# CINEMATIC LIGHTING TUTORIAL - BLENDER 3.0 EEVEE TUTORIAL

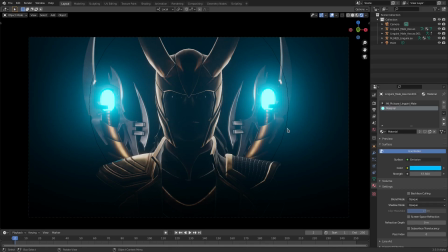4:07 I got this model from a Google Drive link from somebody that has a very big collection of the Fortnite models. I will leave the link to that video down in the description. Go check it out. What's it gonna say? I was gonna say something and I forgot what it
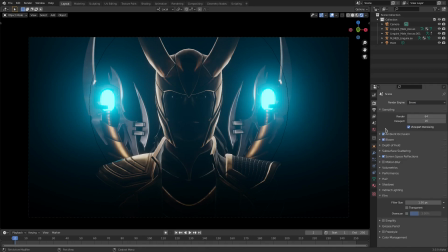4:24 was. Oh, nice. Okay, so after this, you can see it looks very foggy, very misty, very mystical, which looks really cool because of the bloom, obviously.
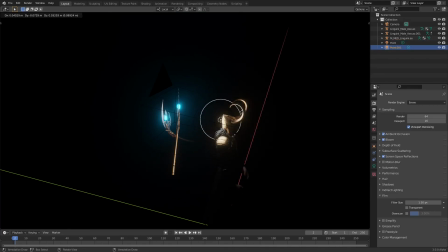4:30 Now we need to light, of course, the front of Loki here. So let's hit Shift D, duplicate this, GY, and move this up in front of him. Now I don't want this to be super bright, so we'll go ahead and hit GZ to move it up, and GY to maybe move it a little bit closer again.
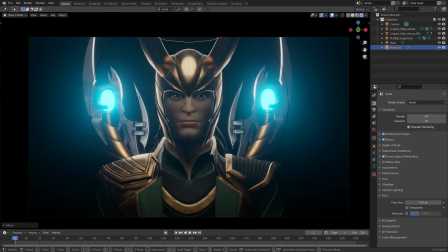4:44 So it's like kind of coming from above, like so. And I do really, really, really like the idea of having it like super close to him,
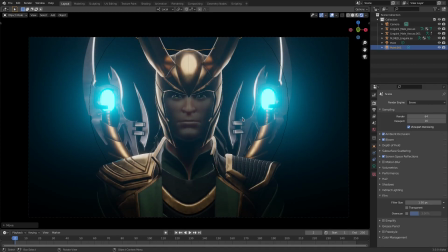5:03 like to the point where you can't really see his face from this lamp.
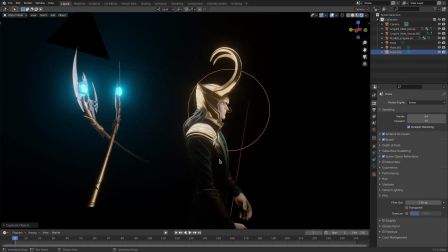5:08 It's just kind of lighting him in a weird way, and then we'll duplicate it again. I move one just onto his face.
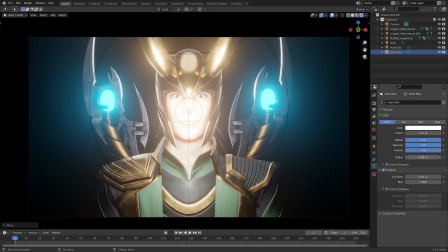5:15 We'll turn the power down and the radius down, so that it's literally just lighting his face, literally just lighting his face like that,
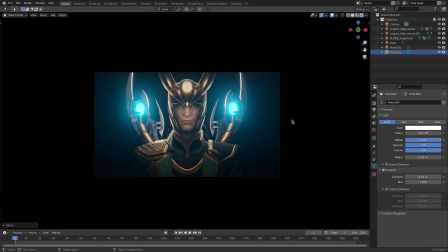5:24 which looks really cool to me. All right, nice. This is like very complex lighting.
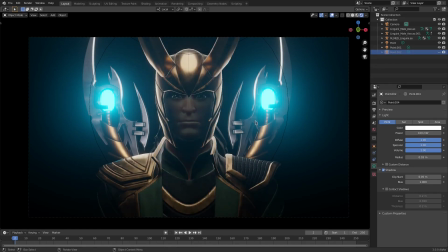5:32 So that one literally is just lighting his face, basically literally just his face. And that's literally it, which is very cool. So now that we have that set up, I want to go ahead and maybe do some, I really like the way that's looking already.
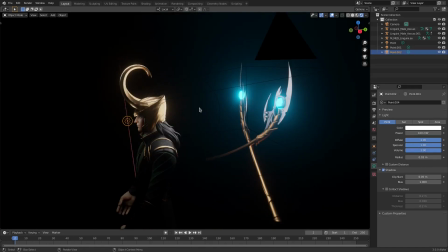5:45 I don't really want to change too much, but I think I want to make a couple of like rim lights on his shoulders for the blue.
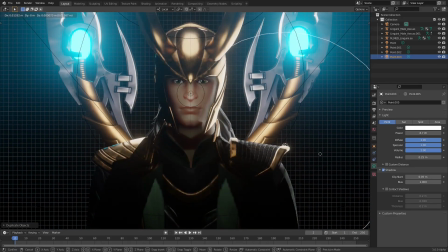5:52 So it's shift D. We'll duplicate that lamp that was behind him. We'll put it right on the edge of his shoulder there.
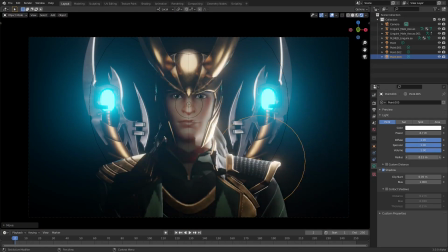6:01 So it's kind of giving us a little bit of light there. I'm going to turn the radius down, and we'll also turn the power down a little bit.
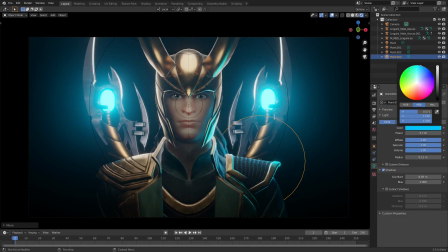6:07 I'll change the color to a nice blue. So it's like it's reflecting that color. Maybe turn the radius up. Maybe actually the radius down, actually.
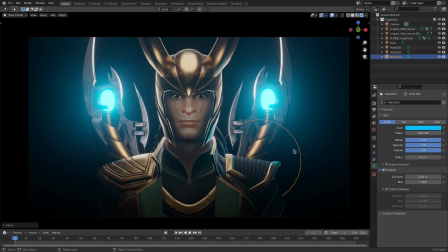6:23 Yeah, and then we'll get a little bit of power in that, just so it's a little bit of blue color on the side of him. You know what I mean? Maybe like just right there on both sides. Nice. Okay, just a tiny bit of blue, so it looks like it's a little cohesive
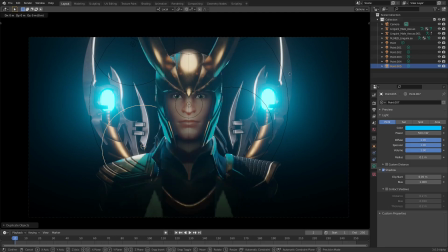6:43 with the blue scepters in the background there. So we'll hit move it over there. Nice. Okay, cool. So this looks very nice. Move it down there, and I really enjoy this quite a bit, actually. So what I want to do now is, I think after this, at this point, there's nothing else that I really want to do.
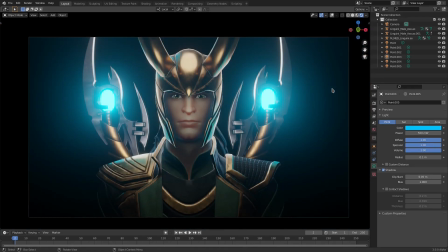7:00 There's multiple different ways we can light this scene, but for now, I think that's the way that I would probably actually light this scene. So yeah, that's basically it. That's basically everything that I would do to light this scene. Very ambient, cinematic kind of way.
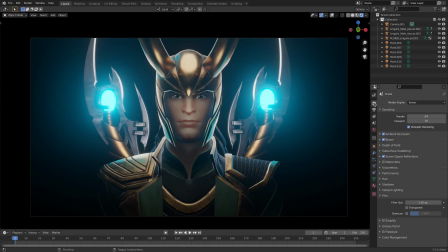7:18 Hope you ladies and gentlemen enjoyed today's tutorial, little walkthrough process of how I would light a scene in Blender 3.0 Eevee. I appreciate you for stopping by, watching the video. We just recently hit 70,000 followers, and that's insane.
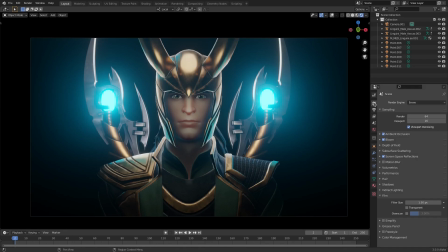7:35 70,000 subscribers on the channel is absolutely insane. I appreciate you guys so much. Every single day, you have no idea. I will see you in the next tutorial, but until then, bye-bye.